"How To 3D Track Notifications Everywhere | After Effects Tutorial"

Hi, my name's Will.
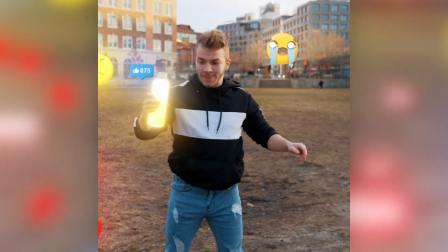0:03 Okay, so I recently made this animation for a company called Human Better, and I've got a bunch of notifications popping up in the air,
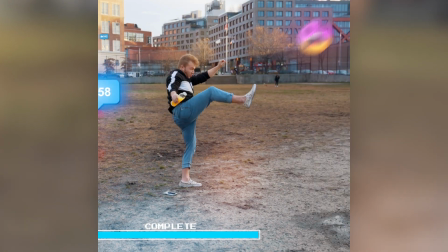0:12 and I eventually smash all of them, and beautiful relaxing clouds come out of thin air.
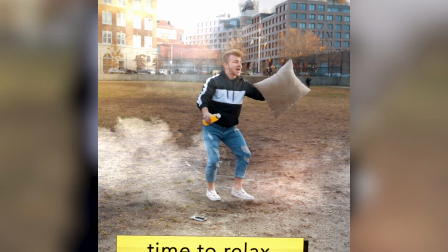0:17 I really like this video, and I had a few people on Instagram ask me how to do this effect, and I'm more than happy to share with you how I did it. It's actually a super easy effect. It's basically just tracking. So let's hop into After Effects.
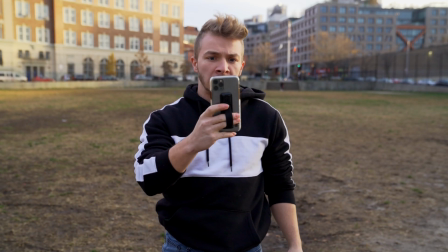0:30 Here's my footage. You probably want to film your footage similarly, kind of slow moving but handheld to make the 3D effect significant. Because if the shot's just still, then the effect isn't really cool. It's only cool if there's like a noticeable movement. Okay, and now you just have to come to the right of After Effects, and there's a panel called Tracker. You drop this down, and the best button in After Effects, camera or track camera, but click on that button.
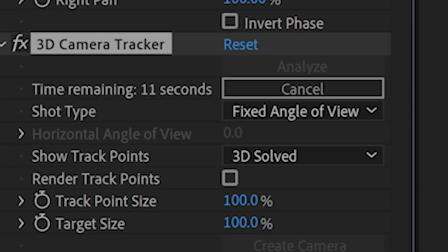0:58 After Effects is going to automatically track your entire clip. And when it's done, you'll see all these bright, colorful tracking points.
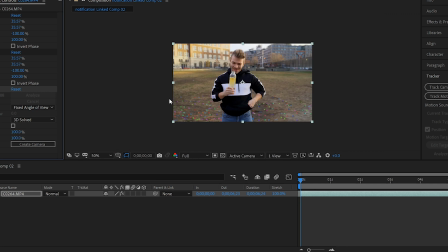1:06 I like to call them skittles. And you can just pick a few skittles that have like a nice firm target.
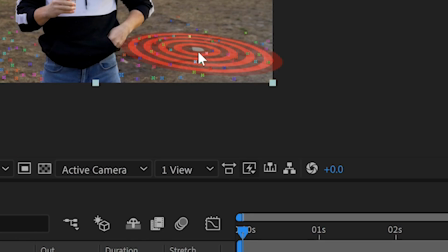1:12 And if you click on that target, and you should create solid and camera.
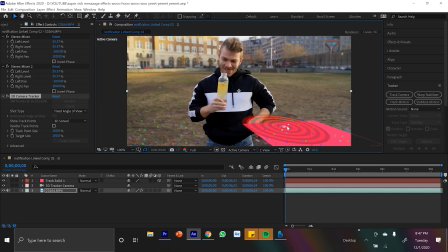1:18 So treat this solid as if it's going to be where these messages and pop-ups are going to be. So right now, since it's flat against the ground,
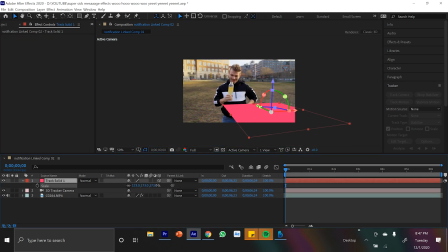1:26 if we were to track a notification to it right now, it would just track flat to the ground. So the first step is just rotating on the X, Y, and Z axis, this black solid, until it's like facing the camera. And because we want notifications all over the screen, let's just scale this black solid to cover everything.
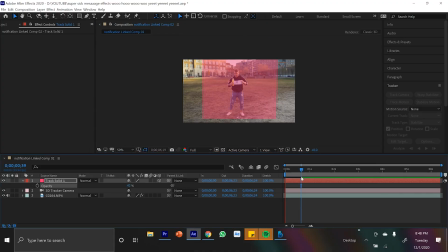1:47 We can turn down the transparency a little bit to see how it tracked, and it tracked really well. And honestly, the hard part's over. Now all you've gotta do is right click on that solid and pre-compose it.
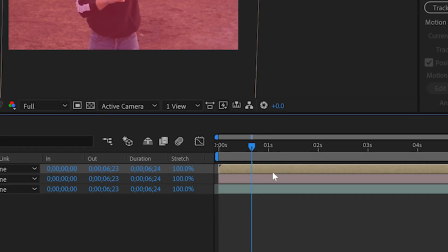1:58 Choose the top option. And now if we go into this pre-composition and delete the pink solid that I created, now anything we put in the solid is going to be perfectly tracked into our video. So essentially the effect's done. Now let me show you what it does.
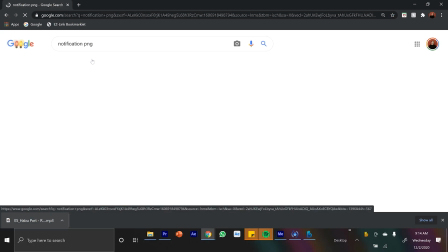2:14 So if we go to Google and get like a notification, like an image you can download,
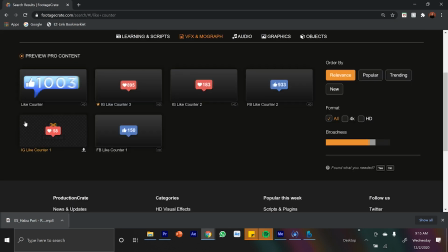2:20 or I got some notification videos from Footage Crate, we can put that into this empty composition.
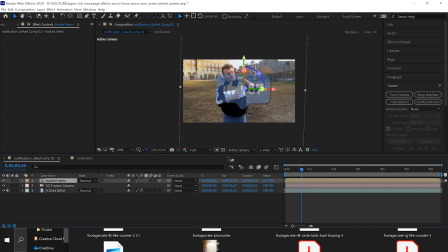2:26 And if we go back to the main composition, bam, giant Facebook counter, perfectly tracked into the scene. And so now the rest is just fun. You can just duplicate and scale down these counters.
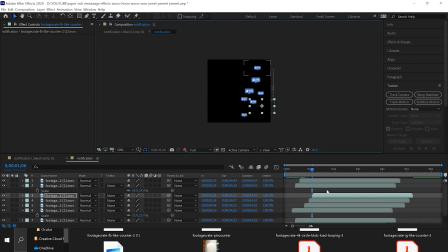2:37 And if you duplicate them and offset them at different times, they'll just randomly pop up in the main comp and in the animation comp.
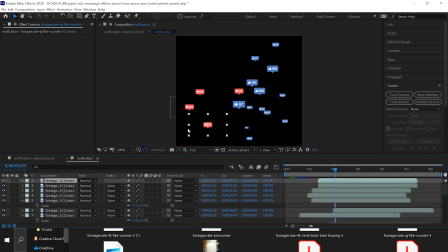2:46 Because once you have a composition that you can put anything into, that is already tracked. The rest is easy because it's just drag and drop. And then I'll give you some quick tips on how to blend in these notifications really well. Always gotta throw in a glow. I use Deep Glow from AE Scripts, and I also use Glow from the normal After Effects plugin.
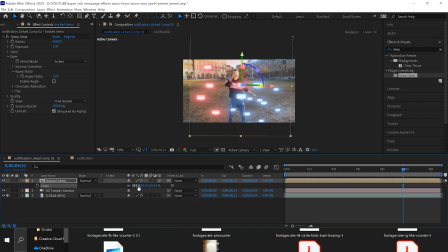3:06 Throwing glow onto the comp with the animations works better, so you don't have to put a glow effect on every single notification.
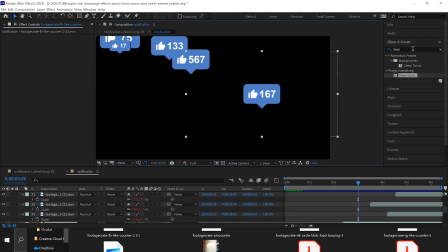3:14 Next is putting a Gaussian blur on random notifications in the sequence,
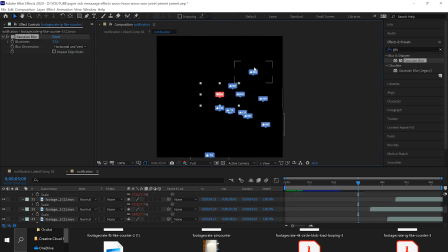3:20 because making some of them blurry and some of them not will create like a depth perception, like some of them are further in the background,
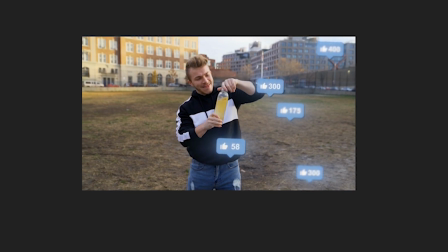3:27 instead of them all looking just flat and completely in focus. Cool way to add depth. Clients always like that. Oh, yes, and make them kind of like less transparent. Maybe set the opacity to like 50 to 70,
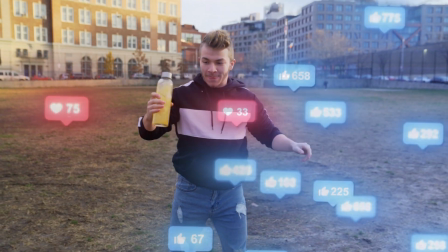3:41 because you want to get like the see-through hologram vibes if you're going for like 3D tracked graphics. And the last tip, I completely forgot about this one, and it's my favorite.
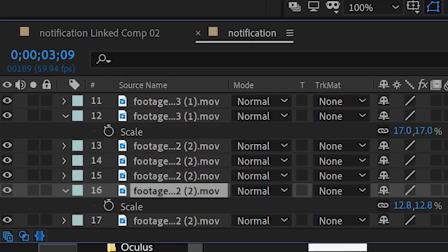3:51 If you go into the animation comp with all the notifications and hit Control A, so you have all of them selected, hit S to drop down the scale option, hold Alt and click on the stopwatch.